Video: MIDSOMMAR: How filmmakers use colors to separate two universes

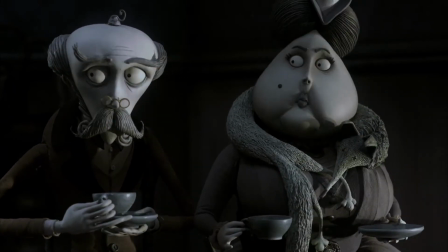The world of the living, despite being the one where our protagonist comes from,
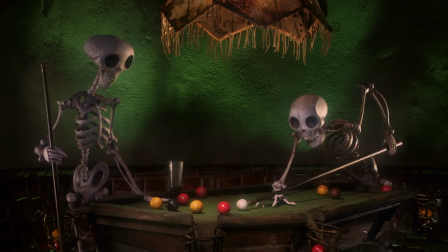is gray in them, and the world of the dead is very vibrant and full of life, as ironic as it may seem.
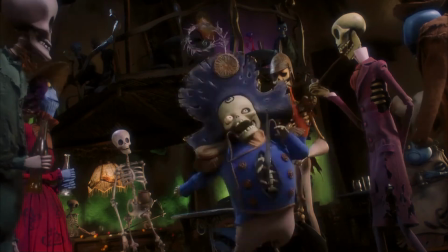It shows us that the world of the living is not a very nice place.
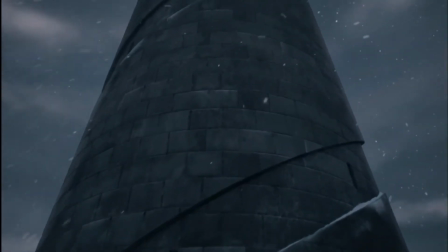Sometimes this process of coloration is very obvious, but sometimes it's very subtle.
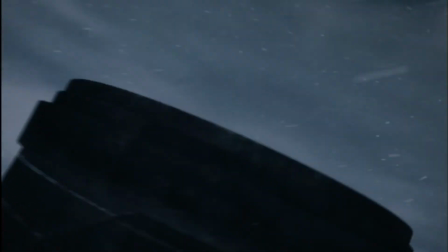Which takes us to our final example.
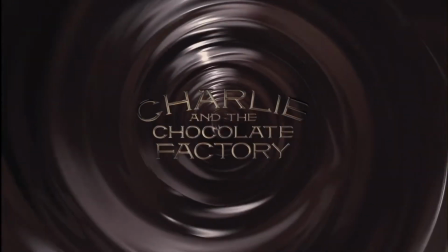Charlie's Chocolate Factory is second adaptation from a book from 1964.
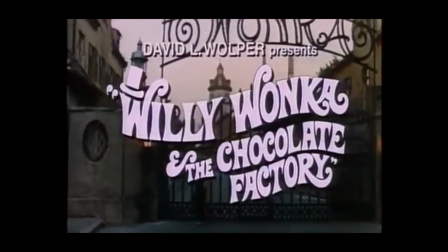It is much more faithful to the book than the first adaptation made in 1971.
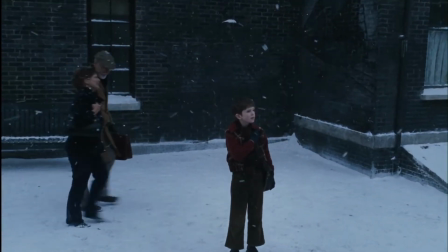The storyline follows Charlie,
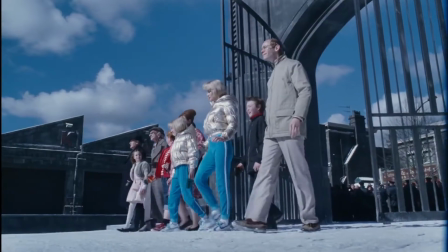a poor boy as he wins a contest along four other children and is led by Willy Wonka on a tour of his chocolate factory.
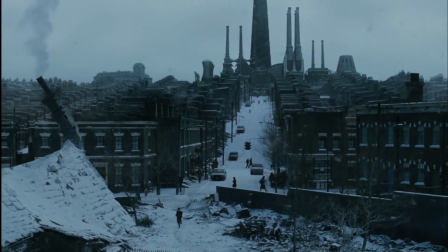All the scenes in the first act are not black and white or unsaturated,
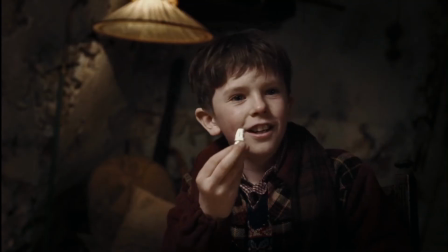but they are monochromatic, they follow a very simple color scheme.
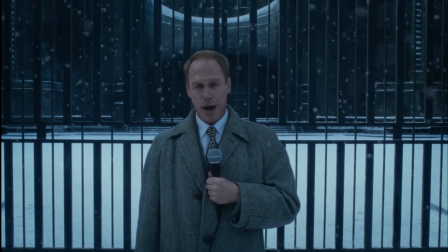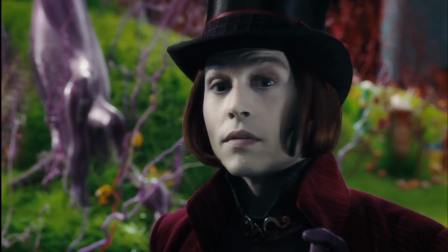When they get into the factory, there are colors everywhere.
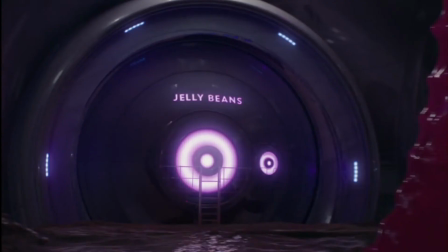We feel like we are inside this place where all of our dreams can come true.
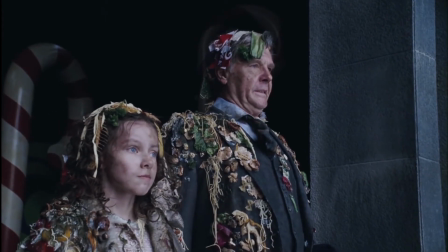Even if some of the characters face dark consequences to their recklessness, we are seeing it with Charlie's eyes.
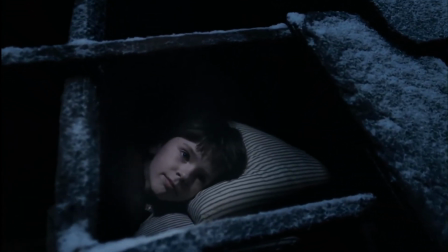An innocent boy who never had much in his life, so he didn't took any part of this experience for granted.
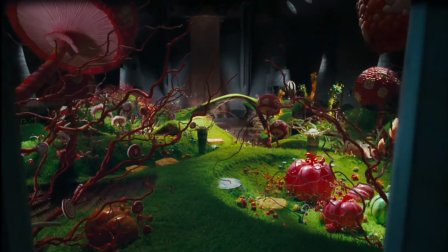Also, all this built up is necessary to show how amazing the factory is.
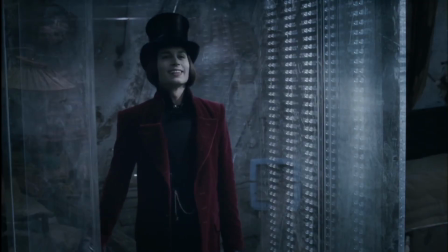So when Willy Wonka suggests that Charlie needs to leave his family for the factory and he refuses,
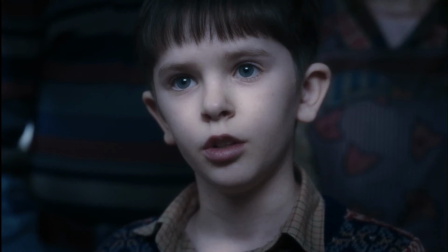we see just how virtuous he really is and
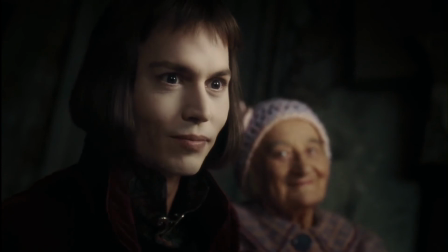how he actually deserves to get the factory even more.